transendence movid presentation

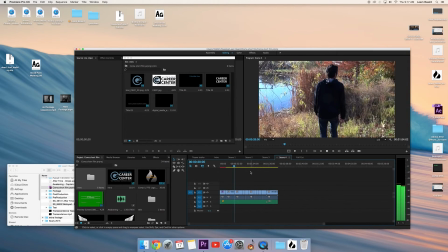That's 2 points. So you just do this, copy this method, make it down here, make say dragon instead, make it do dragon,
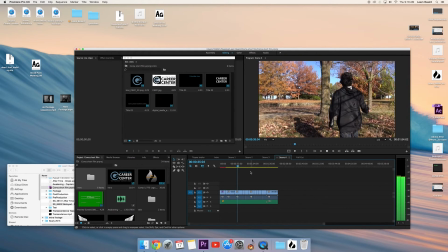4 times with the LT between. No, that's fine. Do that, and then the venting actually doesn't want to do that except for that.
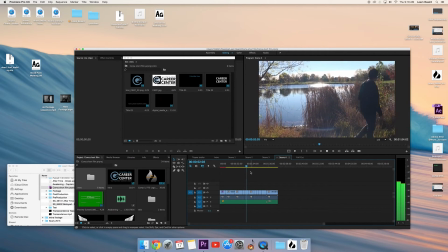Yeah, so fix that venting, I'll give you 40 seconds.
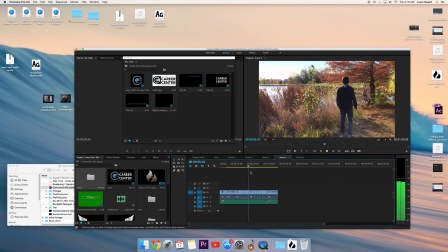So if I take this.
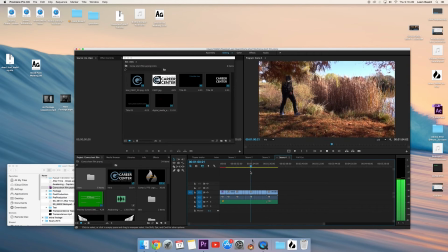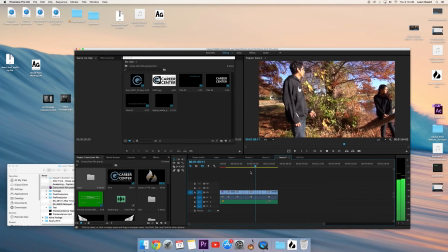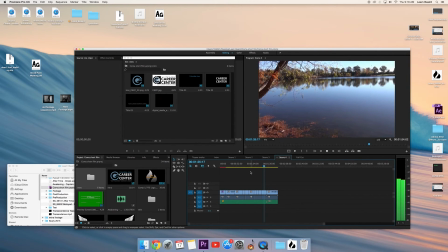Okay, now in this section, probably one of my favorite scenes. I thought it went really, really well.
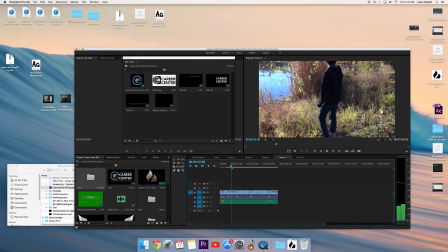The only notes an interesting fact is that all the birds and the grunting of leaves, that's all actual background audio, so that turned out really, really well.
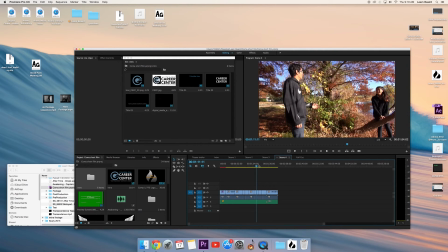It's just great coincidence that birds happen to be chirping in the morning. That kind of went with the heavenly feel of the surrounding.
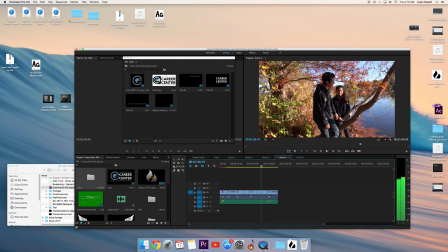This audio, this kind of section was the only bad thing.
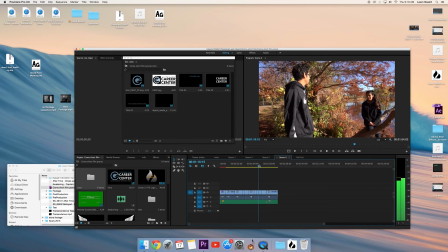They could have had a little more of a happier kind of meeting where they run up to each other, just because brother and sister meeting after death, they just seemed kind of lackluster.
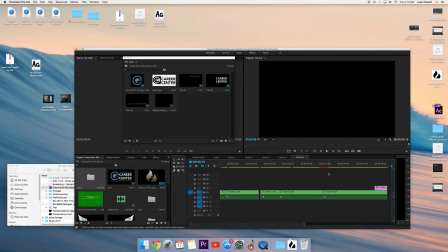And then for this last part, this is where I put the actual credits,
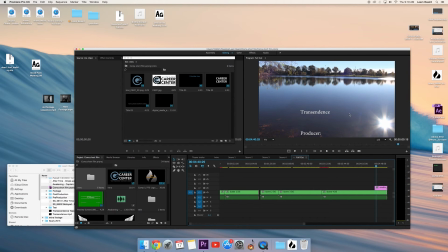because I love the scene of the lake, so I did a frame freeze and made it to where the credits could roll over top of it, which I thought had made it turn out very well. You can fix that right now?
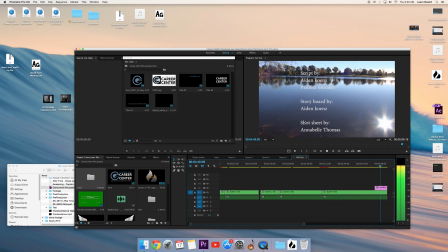Alright, you fix that right now. Gotta walk down and see what's up. No, that's fine.
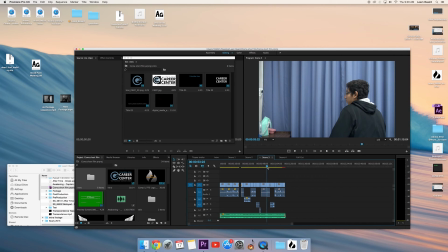But overall, the only parts that were kind of rushed were the hospital parts and the actual room,
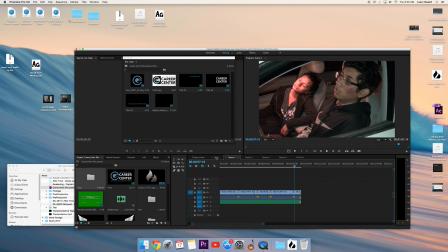just because we were a little pressed for time, only having an hour, 2 hours to shoot at a time,
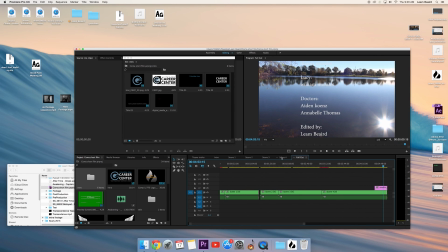meaning that we didn't have a whole lot of time for mistakes.
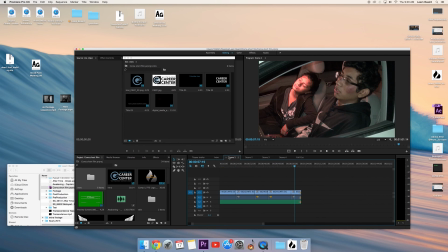So we definitely rushed that part of it and could have done that a little better, but otherwise, that is my film. So,